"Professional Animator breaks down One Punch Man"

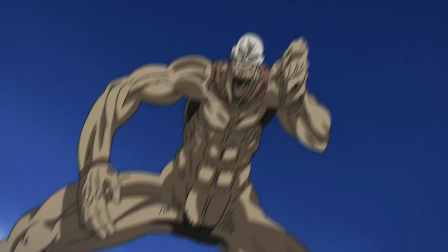He's really putting his all into this throw. If we go through the animation frame by frame, we see that the giant has already swung his arm all the way down before Saitama flies into the building.
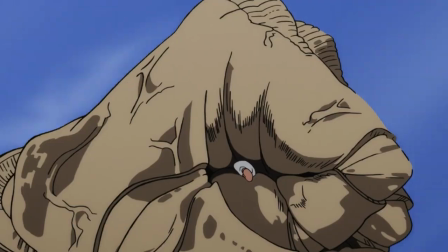This is of course highly unrealistic, but animation isn't about something feeling realistic. It's about something feeling believable.
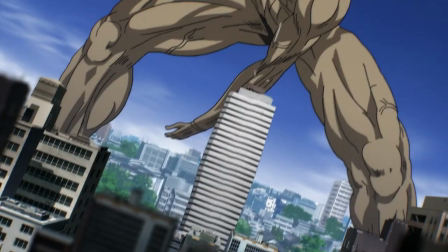I think they made this decision because now it actually feels like the giant is throwing Saitama.
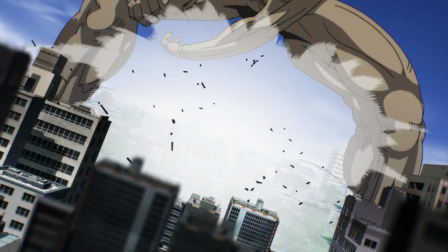We see that the animation still works if we remove the frames while Saitama gets thrown, but now kinda feels like the giant is punching the building himself.
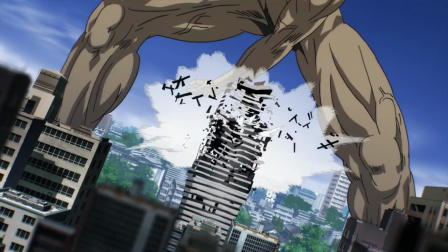It's only 4 frames, but it really adds to the shot. It's cool that the building explodes per story, and that the heavy camera shake only starts when Saitama smashes into the ground.
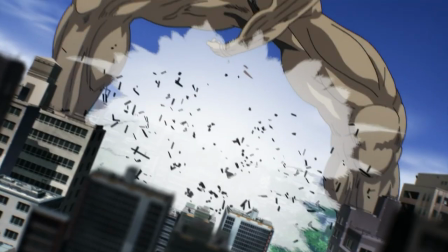That's the point where the smash can send tremors to where the camera is positioned. Let me clarify that there's no actual camera in One Punch Man.
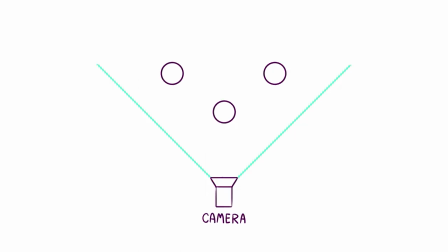When you position characters at a certain distance and place them in the frame, we immediately sort of create a camera viewpoint with our own minds.
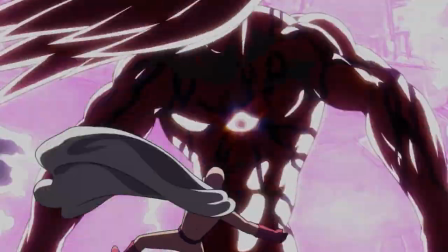Now Madhouse is trying to make One Punch Man feel like it's been filmed even more by adding camera shakes and follows etc.
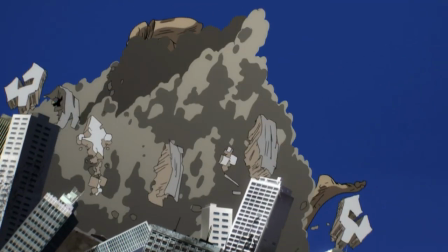Next we have a shot where the giant jumps on Saitama who is laying somewhere under him in the rubble.
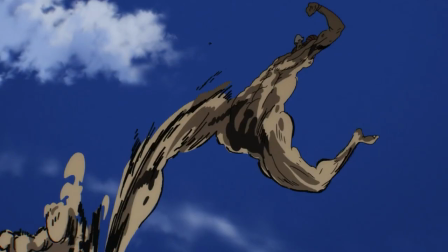You gotta love frames like these where the outlines and colors are trailing behind the actual drawing. These are called smears or speed lines.
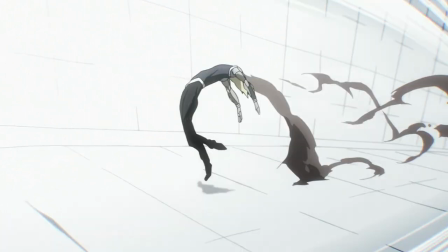They accentuate the motion of the character Basically showing the friction they cause between them and the air around them one punch man uses a lot of
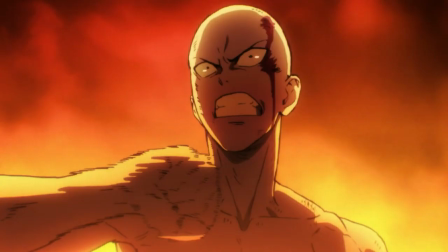smears But smears are a different topic to talk about all together for another time The cool thing about this shot is that the giant smashes down and
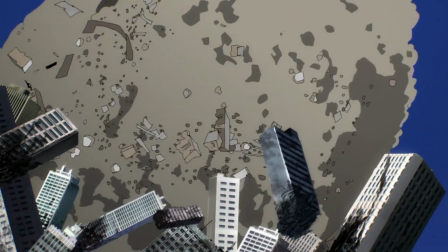because he's so big and far away It takes a while before the smoke and the breeze fly upwards Everything also flies up in a sort of shockwave chain reaction first the smoke flies up and then the buildings in the foreground It takes a while before the shockwave reaches us because it's so far
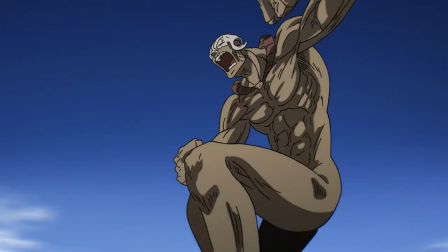away. This adds a sense of skill and depth to the shot. Next we have the giant doing some sort of machine gun Gatling punch to Satama on the ground.
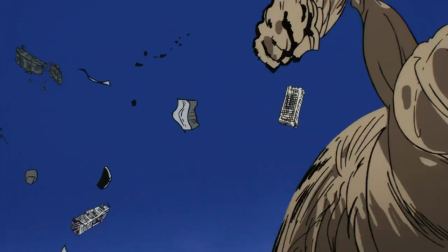He gets wilder and wilder until he finishes it off with one big punch.
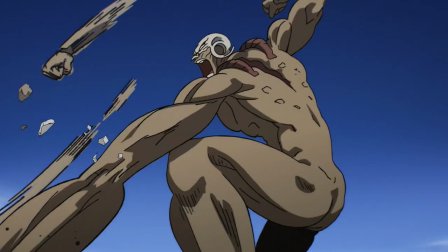I've never really animated something like this, but it looks like you just draw tens of punches going towards the intended target.
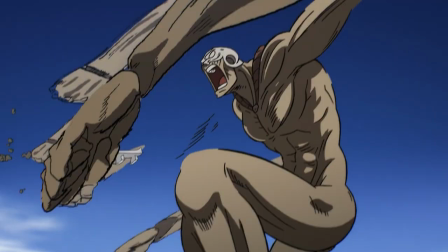Most of the arms are around 2 frames. They keep adding arms and harder camera shakes to make it more violent.
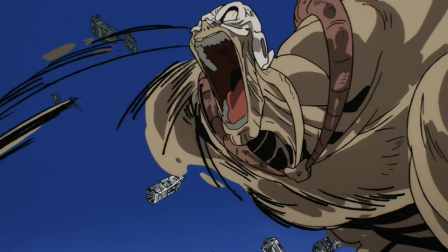What's great about the final punch is that his body and his arm move backwards.
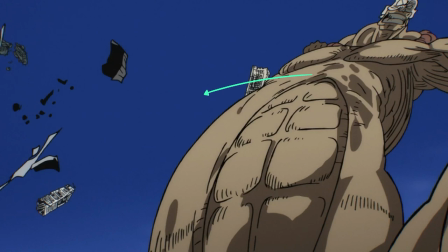Then his body moves forward to lean to the punch, but his arm is still going backwards to gather strength. The giant is essentially stretching the muscles in his chest and his arm as far away from each other as possible to maximize his punching power for when he eventually punches. Moving different body parts independently feels organic and interesting. It also makes the punch feel more powerful.
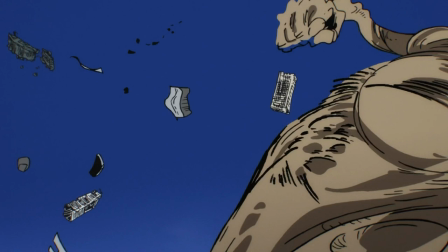I like how when he punches his arm gets all wobbly and bendy. The special effects are interesting too.
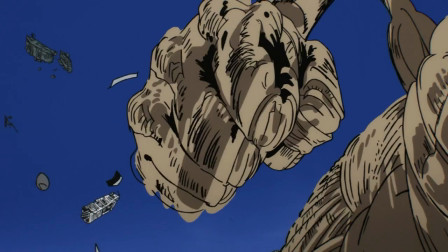They use some sort of smear lines to tie the two shots together They show us that we've now rotated around the hand They let us know where we are and where the fist is gonna land.
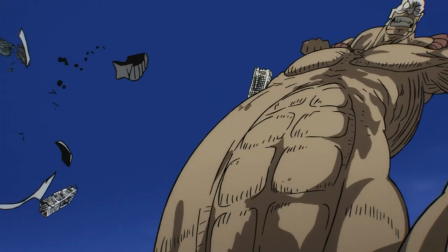It works really well This is a great example of how to tie shots like these together.
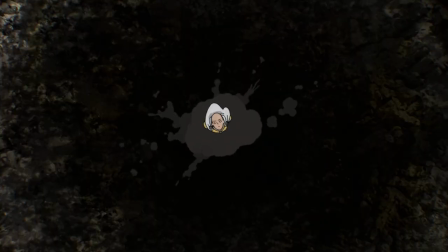Next we have Satama jumping up to the giant
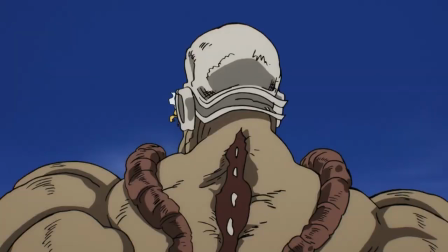Punching him with some extensive replays
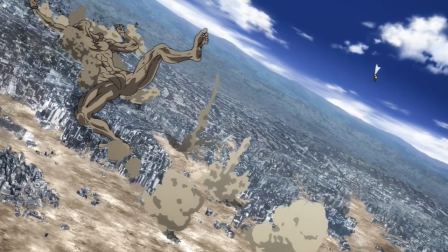And the giant falling down on the city It's technically well done how Satama moves towards the camera.
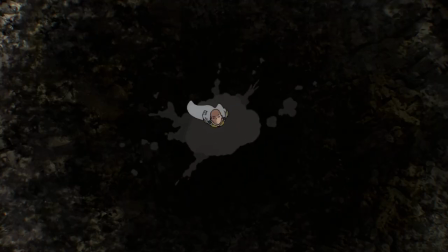He enlarges in the right way, having lots of frames when he's far away and very few frames when he's closer to the camera.
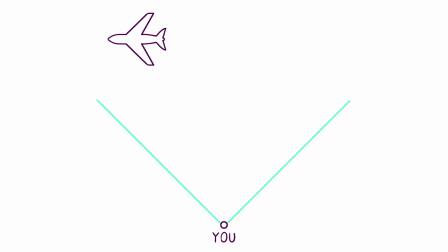Think of an airplane that appears to move very slow when it's far away in the distance and how fast it's actually going when it's right next to you.
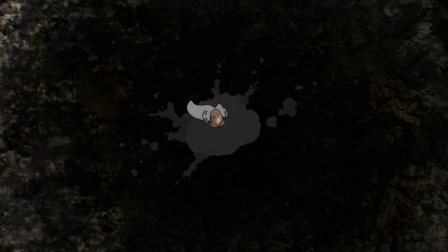I like the extremely erratic movements of his cape. It moves so unpredictably and fast that it feels like Satama is moving at a super high speed.
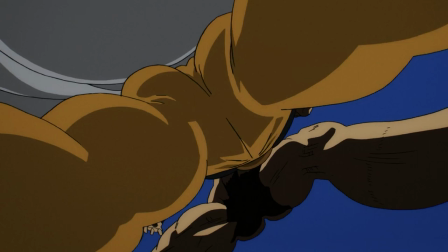The screen going black and the camera doing a 180 is once again a seamless transition between shots.
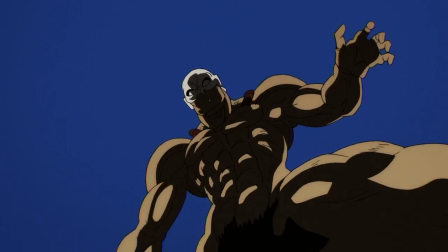Seeing Saitama fly up so fast and the camera needing some time to keep up with him is a great idea.
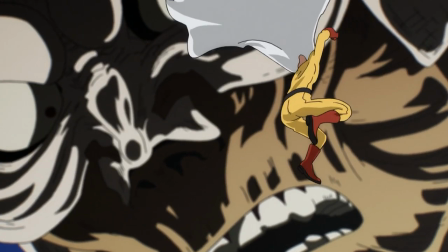Saitama pulling back and getting ready to punch also leads nicely into this shot. We can actually see that Saitama is already twisting his body into the punch before we switch to the next shot.
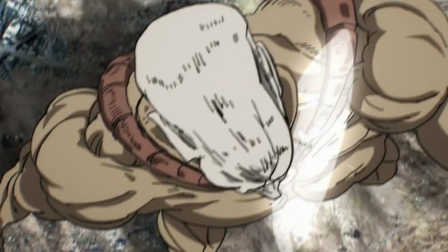This way the next shot can immediately start with Saitama punching the giant.
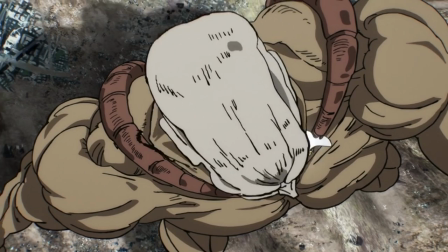In this shot before the giant's head flies away, we've seen that Saitama has already punched the giant as seen here with the bulge and the opposite side of the cheeks.
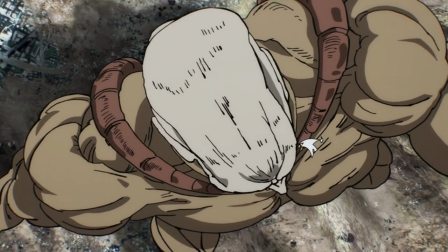This little stoppage makes the punch feel heavier and more powerful. It also emphasizes how big the giant's head is by making it take time before all the energy has been displaced into it.
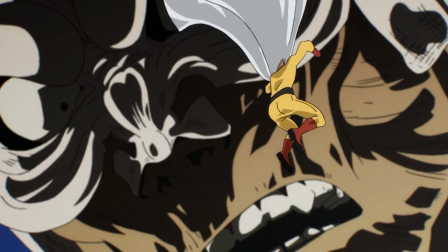This is what it looks like without those extra frames.